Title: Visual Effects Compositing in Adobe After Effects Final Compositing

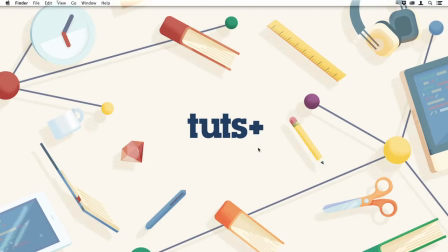0:00 Hello, this is Christopher Kemworthy and welcome to the Visual Effects Compositing course.
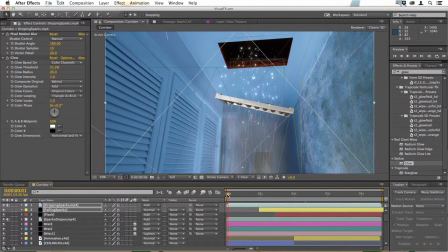0:05 And we've done an awful lot of work now, but it's time to really change the final look,
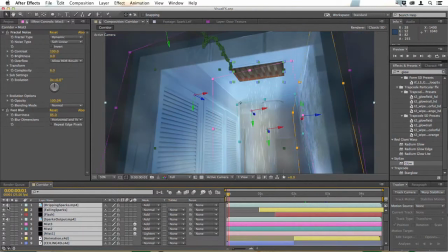0:11 get that final look by lighting everything properly. I'm going to turn off the visibility of most of the layers, just click off,
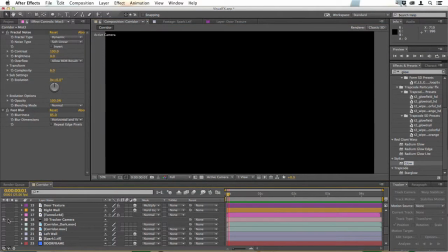0:18 make sure my camera is selected, and then I'm going to work on this tunnel layer first.
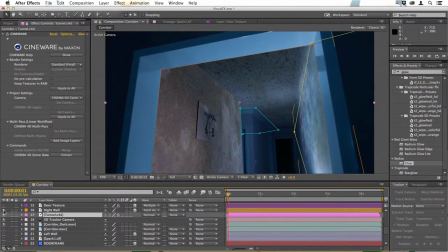0:24 Put my corridor dark in the background, and I may as well add my right wall and door texture so that I can see the basic setup there.
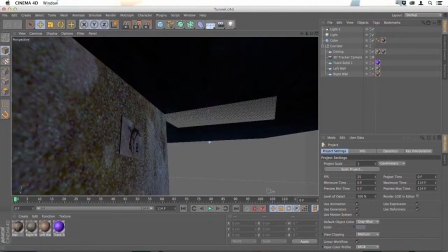0:32 Select the tunnel layer and go to Edit, Edit Original. One thing that you'll find is that you create something like this and it looks good,
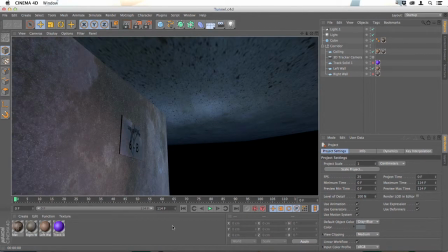0:40 you like the way it looks, but when you come to look at your actual composition in After Effects,
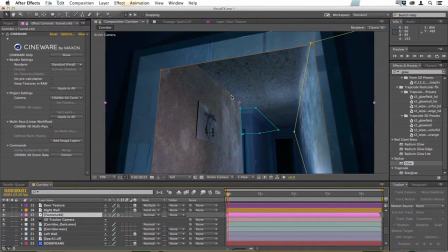0:45 you're not so happy with the way the colors blend and it all looks a little too bright. So although we did a lot of work along the way, we might actually throw some of that work out now to create something that's a bit darker and more relevant to the shot as a whole.
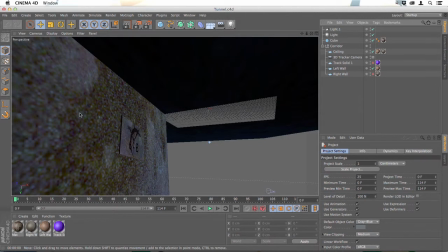1:00 I'm going to start by working with this wall texture.
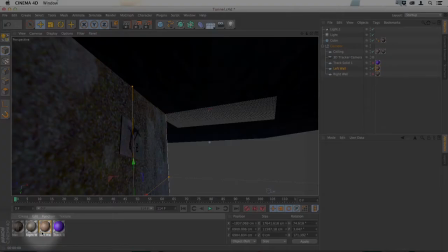1:03 So I'll select the left wall, and then I'm going to select its texture down here and just make some changes to that.
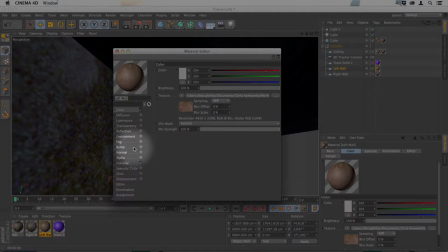1:11 First of all, I'm going to set it to have a bump map. So down here I'll click bump, and then I'll select a texture from here.
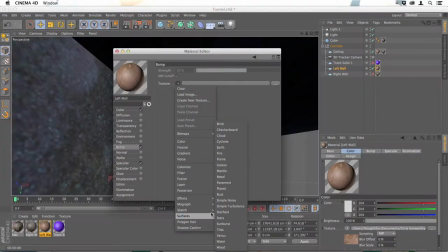1:19 I'll go to surfaces and just pick pavement.
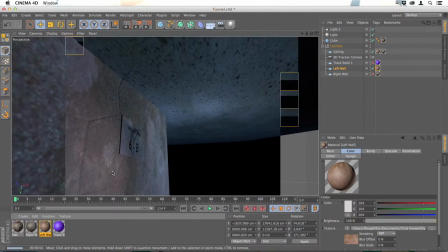1:23 Now when I render, we can see there are now cracks and details in that wall.
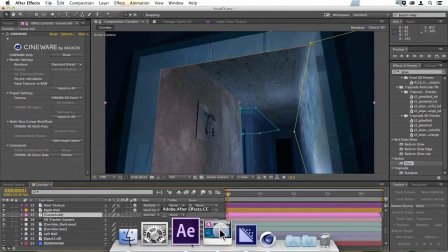1:29 I quite like that, but I have to save and go to After Effects to see how it's going to look in the final composition.
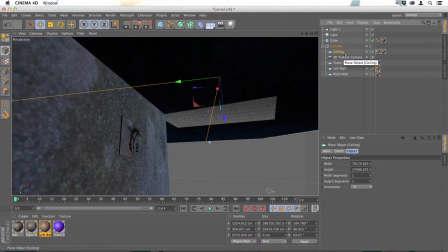1:34 I'm happy with that, so I'll look at the ceiling layer. It was textured with the right wall texture.
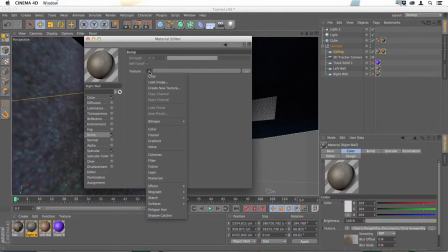1:40 So I'm going to double click that. I'll give this a bump map too, and select texture, surfaces, and we'll go with rust. And you can see that bump map's just made slight differences here, but I'm going to turn up the strength here by dragging and make that a little bumpier like that.
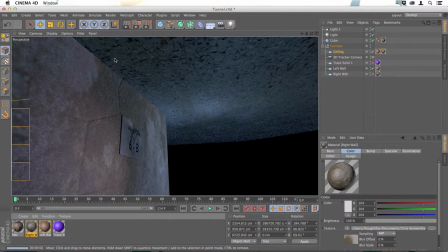2:00 Now when I render, you can see there's a lot more detail in that ceiling.
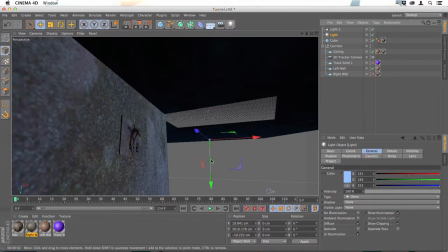2:05 Now we'll look at our light. So maybe we'll move it to a different position. I'm going to move it right down, then render.
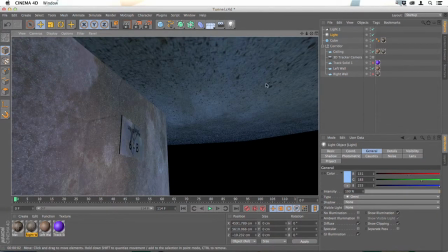2:12 And I'm still not happy with that. It's looking a little too boring. So I'm actually just going to delete these lights and start again.
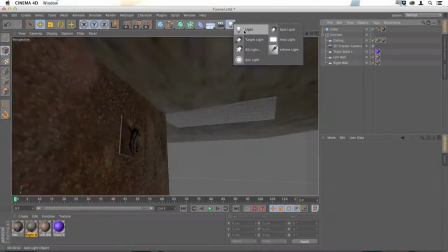2:21 So I'm going to go up here, create a new light. Drag that down here.
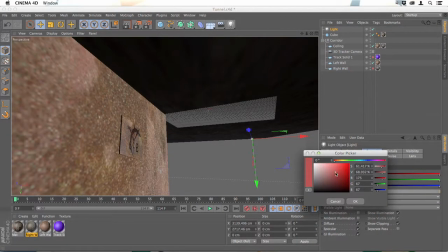2:27 I'm going to color it by hitting the color box and choosing something blue.
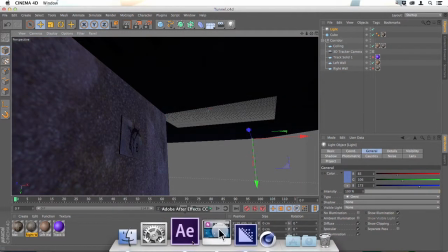2:35 I'm just going to save that and have a look at that in After Effects.
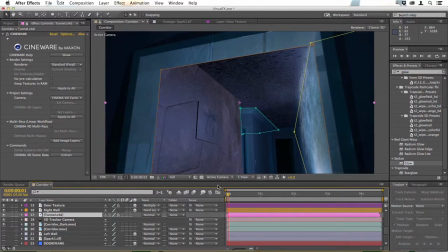2:38 Although that's very dark and quite purple, probably a bit too purple for our tastes, I'm preferring that. I think that's a better look to anything we've had so far. It is much darker, but I think that's going to work better. I'm just going to take some of the purple out of that. Push up the green a little here.
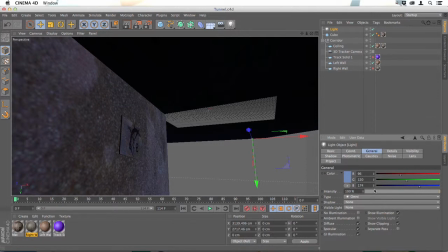2:57 Maybe lessen the blue, save that. Just give that a quick render, see how that's looking.
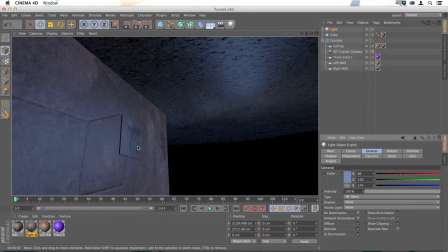3:03 Not bad at all, but I don't like the way the light's sitting on this surface here.
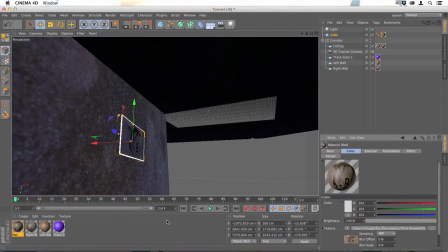3:08 Our cube, which is textured of course with this material here. I'll just click that.
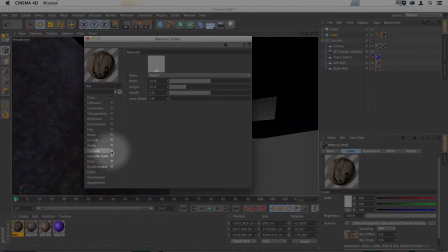3:14 Down here I'm going to turn specular off, and if you look at that ball, that just takes the shine away.
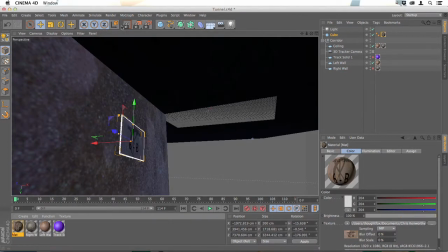3:21 When the specula's on, it has that shine. When it's off, it's gone. And I think when we render that now, that sign's going to stand out so much better than the background.
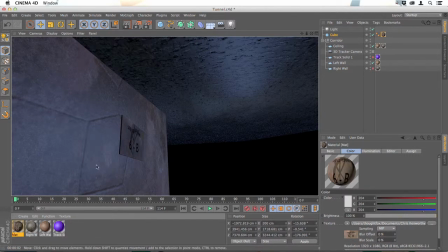3:30 Much prefer that. I'll consider turning specular down on the left wall material as well.
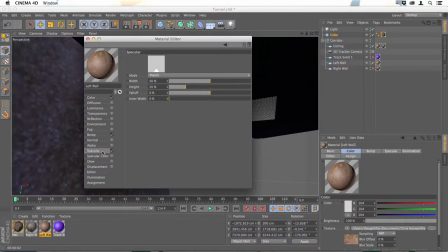3:36 We'll keep the specular on. I'll just bring the width down, render that, and that looks much better.
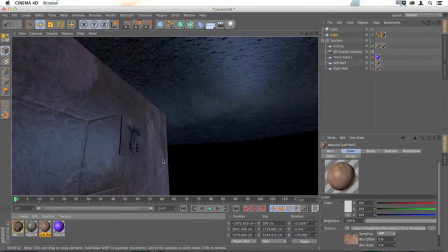3:45 We now look like we've got some shininess going on, but it's not completely dominating it. I'll just save that and have a quick look in After Effects as always.
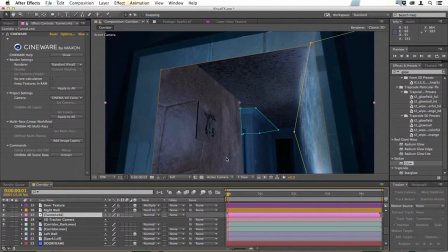3:53 I really like the look of that, and the only problem I'm having now is that our right wall texture, which is in After Effects itself rather than Cinema 4D, isn't really matching with all this up here. So I might change its blending mode.
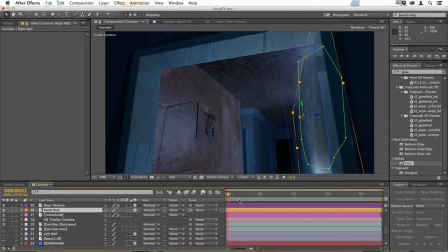4:06 We'll try changing that from hard light to say multiply, and that's a much darker, dingier look that suits the shot that we're creating here. So I'll just save that, and then I'm going to turn off some of these layers. I'm happy with those.
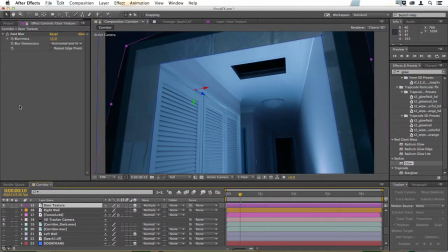4:20 I'll just look at our door texture, and that has a blur on it. I'm just going to switch the blur off, see what that does. I think without the blur is probably going to match better with what we just had in there.
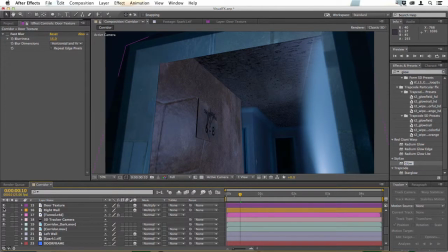4:32 So I'm going to leave that blur switched off. And in fact, I'm tempted to add some noise to it. So I'm going to drag the fractal noise filter onto the door texture,
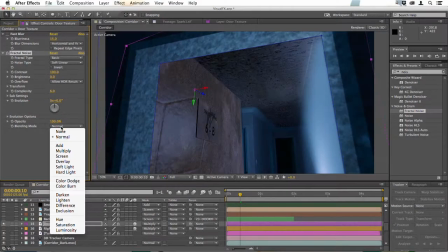4:43 change the blending mode from normal to multiply,
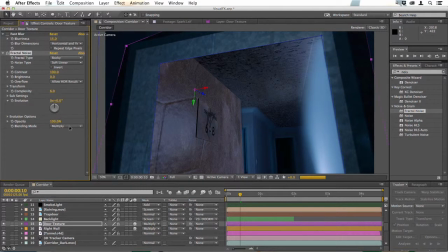4:48 change the fractal type from basic to rocky, and that gives us a really good extra texture on there. You can play with these settings to get different looks, different sort of contrast, anything you like, but that's working for me quite well now.
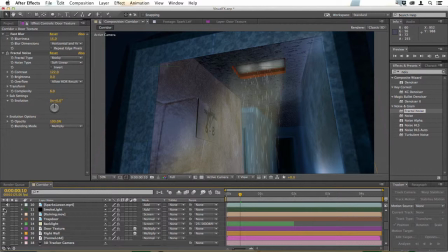5:04 And you can see that it was worth making this much dingier and darker because every layer of smoke and light that we add like this brightens it up, and we don't want it to be too bright. But I'm beginning to reconsider colouring the bars in this way.
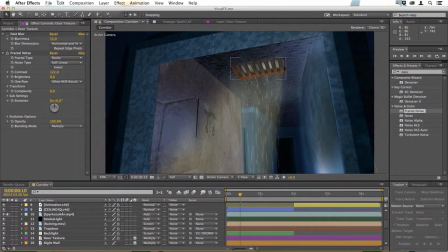5:18 I think they might look better if they're shiny. So I'm going to select the ceiling layer and go to Edit, Edit Original.
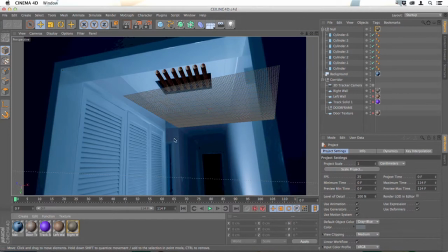5:26 And you get the idea now that this work is very much a case of backwards and forwards. You try one thing, you try another. There are no set rules. You will come in and try lots of different things until you get something you're happy with. So I'm going to go to the content browser, look in my presets.
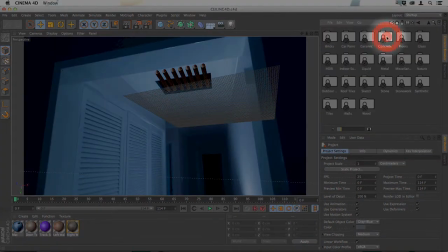5:44 Under Visualize, I'm going to choose Materials, and in there are lots of metals,
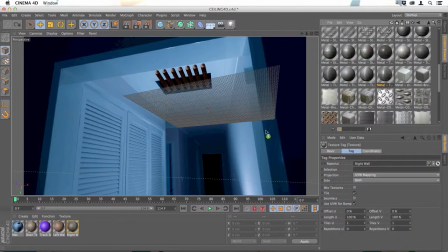5:49 and I'm going to pick something reasonably shiny, drag that down to the Materials browser here, go back to my objects, and then drag that metal onto our null. Now when I render that, we can have a look.
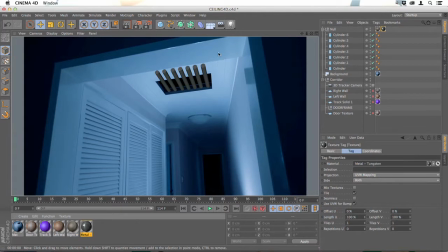6:05 That looks a little better, but I'm going to add a light in here just to give some shine and texture to those.
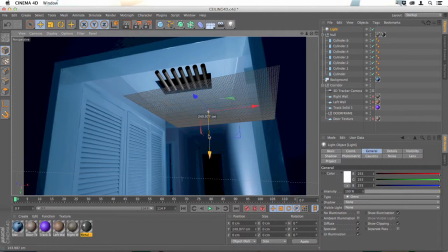6:11 So I'll create a light, and where that is pretty much doing its job already.
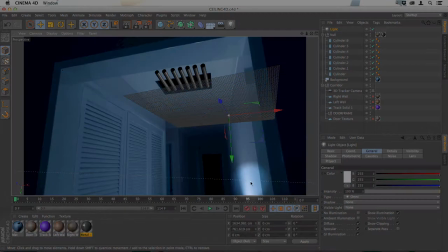6:17 I'm moving it across because if you look down here, there's a light source in the scene.
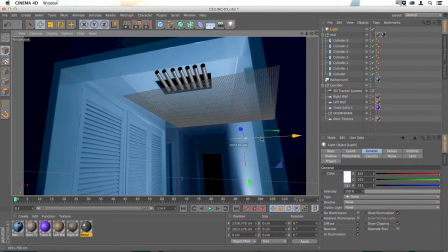6:22 So if I move this light down to there, it'll be a little more realistic.
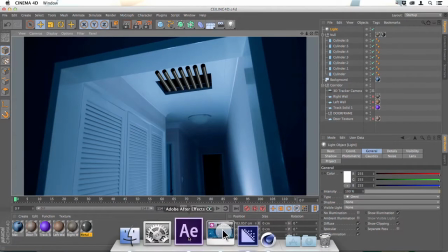6:27 Of course, we need to save this and check it in After Effects. I think that's looking a lot better.
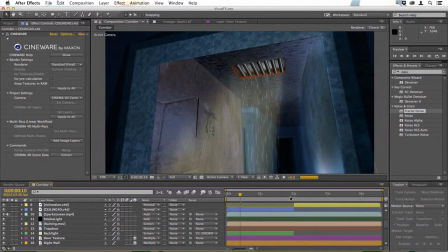6:33 Really draws the eye now. However, we need to do that when the bars are falling down as well in the animation layer here. So I'll select that and choose Edit Original.
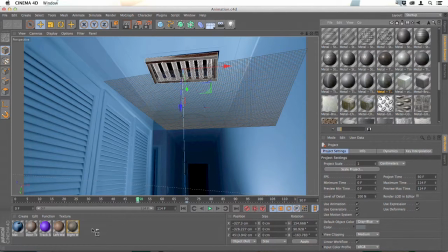6:45 And now again go to the content browser, find that metal, drag it down here, go back to the object and drag it onto our null.
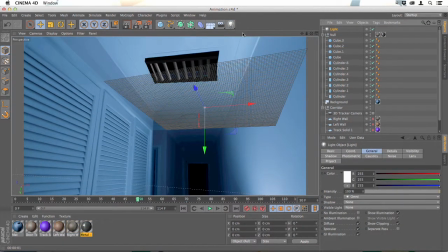6:54 Of course we should light this in a similar way, so we'll add a light, drag that down to a similar sort of position. I'll just play through from this 50 frame mark to see how that looks as the light goes past, and I think that's very good.
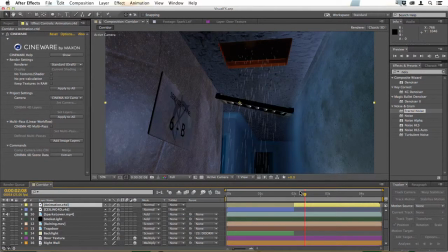7:08 Go back to After Effects. Now one thing about this grill falling is that it's going to look very CG at this point unless we blur it. So we need to add pixel motion blur, and I've resisted doing that until this point because it's so heavy on the processor, especially with the Cinema 4D file.
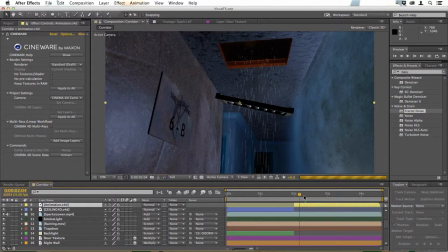7:23 It really slows things down. But now that we're getting to these final stages, this is the point at which we do this.
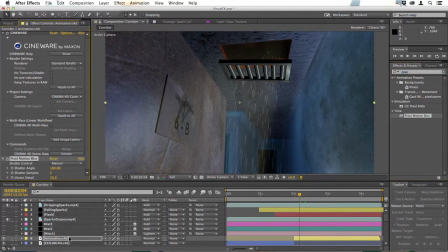7:29 So you can see our grill there. Then when I add the pixel motion blur filter, it gets a natural looking motion blur. I'll probably turn the shutter samples up to 10 for this as well. Even though it's going to slow down processing, it's worth it just for that extra clarity.
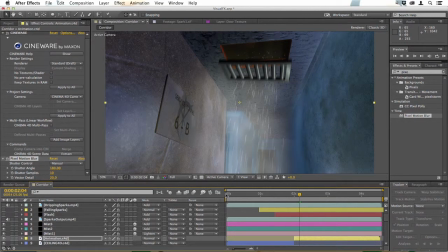7:43 Let's turn on our mist layers. Go back to the beginning of the shot, see how they look.
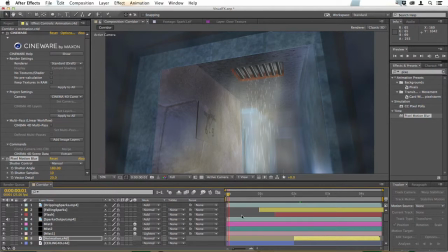7:49 Now, I actually think that the mist layers are much too strong and bright. They're overdoing this shot for me, so I might even turn the first one off completely and just leave some of the mist in the background.
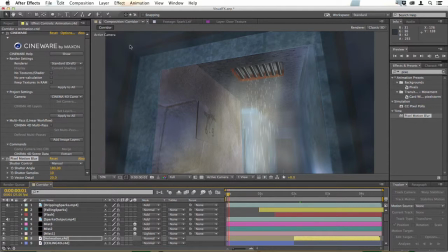8:03 Now, having looked at that, I think I like the mist over the door, but not over these areas of darkness on the left and the right here. So I might just draw a very basic mask.